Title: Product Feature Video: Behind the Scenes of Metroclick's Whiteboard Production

The goal here was to communicate something in less than 2 minutes so that it can be used on a landing page, on the home page, and adequately sell the core components of this product.
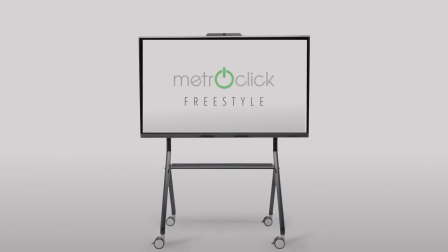(0:14)
So the Metroclick whiteboard, that project was a little bit of a doozy from a branding perspective.
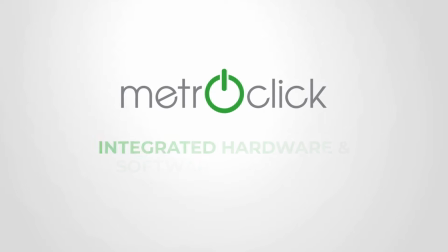(0:20)
We've been working with Metroclick for a few years now. They always come to us with these really cool projects, mostly video tech-based products, so they kind of resonate with us and what we do. This whiteboard project, the whole theme was that blank canvas. I think in the beginning, we didn't know what we wanted to call it. The client was unsure.
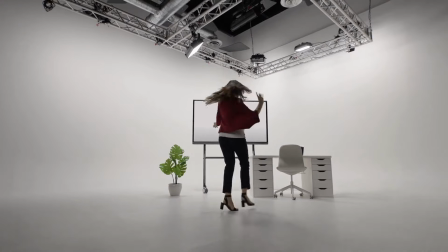(0:39)
When we came up with the concept, it was about how do we give this whiteboard differentiation, right? We needed to create the illusion of a white canvas and what you could create with this amazing piece of technology. We wanted to inspire users to create and to collaborate and evoke that sense of collaboration that this board has and all the cool tech and features and things that come along with that.
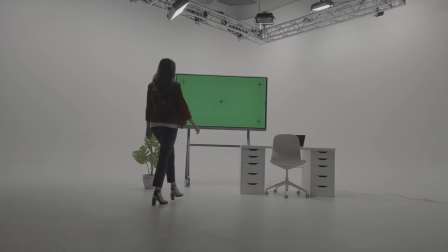(1:01)
So we came up with something called freestyle. From the beginning, we wanted the talent to kind of invite the viewer on this camera journey.
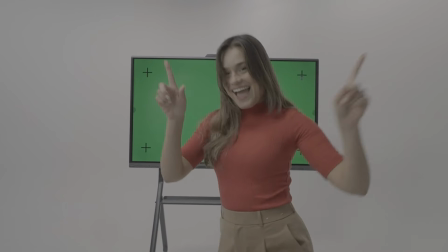(1:09)
So she kind of like invites you in and the camera follows her.
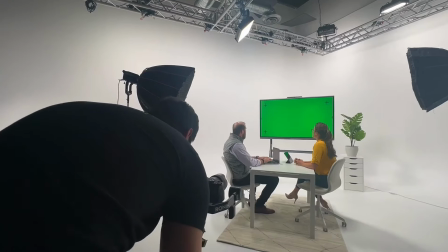(1:12)
That kind of sets the tone for the whole video with all of these smooth, flowy camera moves, dynamic transitions from scene to scene.
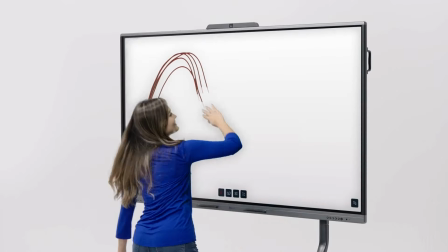(1:18)
She kind of guides you with your finger, even things that she's doing on screen. The underlying message was kind of like a wisp of a brushstroke. Before we started working on any sort of a script, we really needed to nail down what
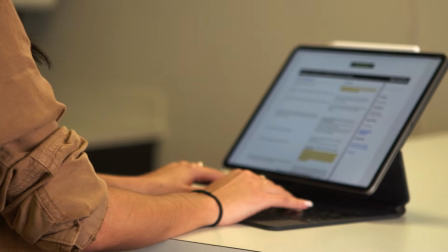(1:32)
features did we want to focus on that were going to directly compete with other whiteboard in the marketplace. So we put together something called a FAB Sheet. This FAB Sheet is going to give the client the ability to articulate, okay, what features do I want to include in this video?
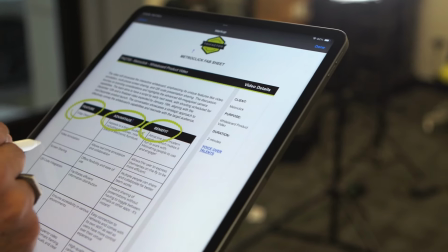(1:48)
What are the advantages and the benefits of those features? That FAB Sheet is unique to us here at Trifactor. It gives us the ability to focus on the unique selling proposition of this particular product.
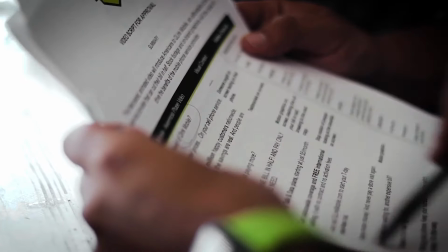(2:01)
So when we do the outline, we're not going to miss anything, or we can prioritize, okay, this is what we want to open up with, this is what we want to maybe transition into and then close. We try as much as possible to not cram the video because the audience can get lost.
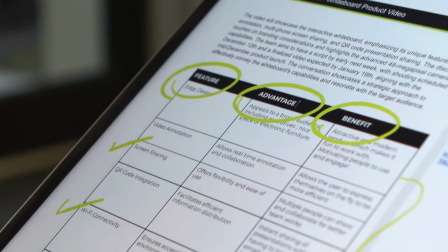(2:17)
And sometimes they only really care about 3 or 4 things. We worked really hard with our client to simplify the communication style and approach. So the script writing process works hand in hand with the FAB Sheet. In the script itself, we needed to also be punchy. So the tone of it needed to appeal to someone that could quickly grasp these concepts, but at the same time, we wanted to keep it simple. So technology can get complex. And sometimes when we are working with clients, they want to get into the nitty-gritty. Unfortunately, that can derail your message, especially when you're trying to do something relatively quick.
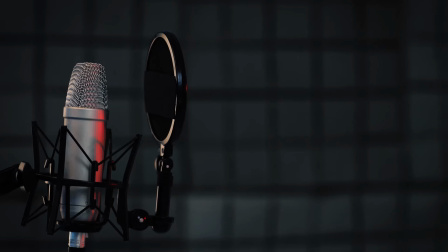(2:57)
The goal here was to communicate something in less than 2 minutes, have a voiceover talent that had that intriguing sound. Fortunately, we do have a nice group of voiceover talent that we can pull from and decide, okay, this is going to be perfect for this brand. We knew right off the bat we wanted to use Roger Leopardi. He is just an amazing voiceover talent, done some national work for brands like Marriott, Tractor Supply, and some of these big known brands.
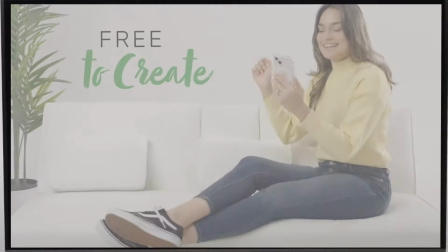(3:25) Now you're free to create. That's because the Freestyle Whiteboard is set up to impress.
We were really excited that he was on board with this, and I think he drove the message in the right way.
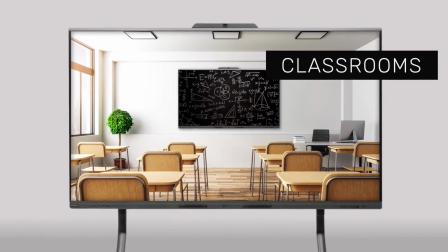(3:37)
We wanted to target all of these different industries specific to marketing agencies, interior design firms,
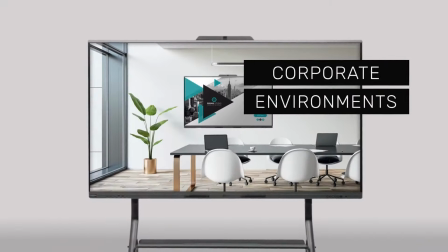(3:44)
universities, schools, anywhere that you could have that collaborative mindset and use for a whiteboard like this.
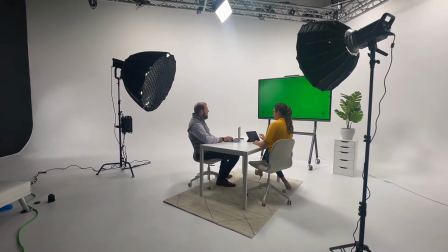(3:50)
The idea was to film it in a really nice, minimalistic studio and let the whiteboard be the protagonist of the show.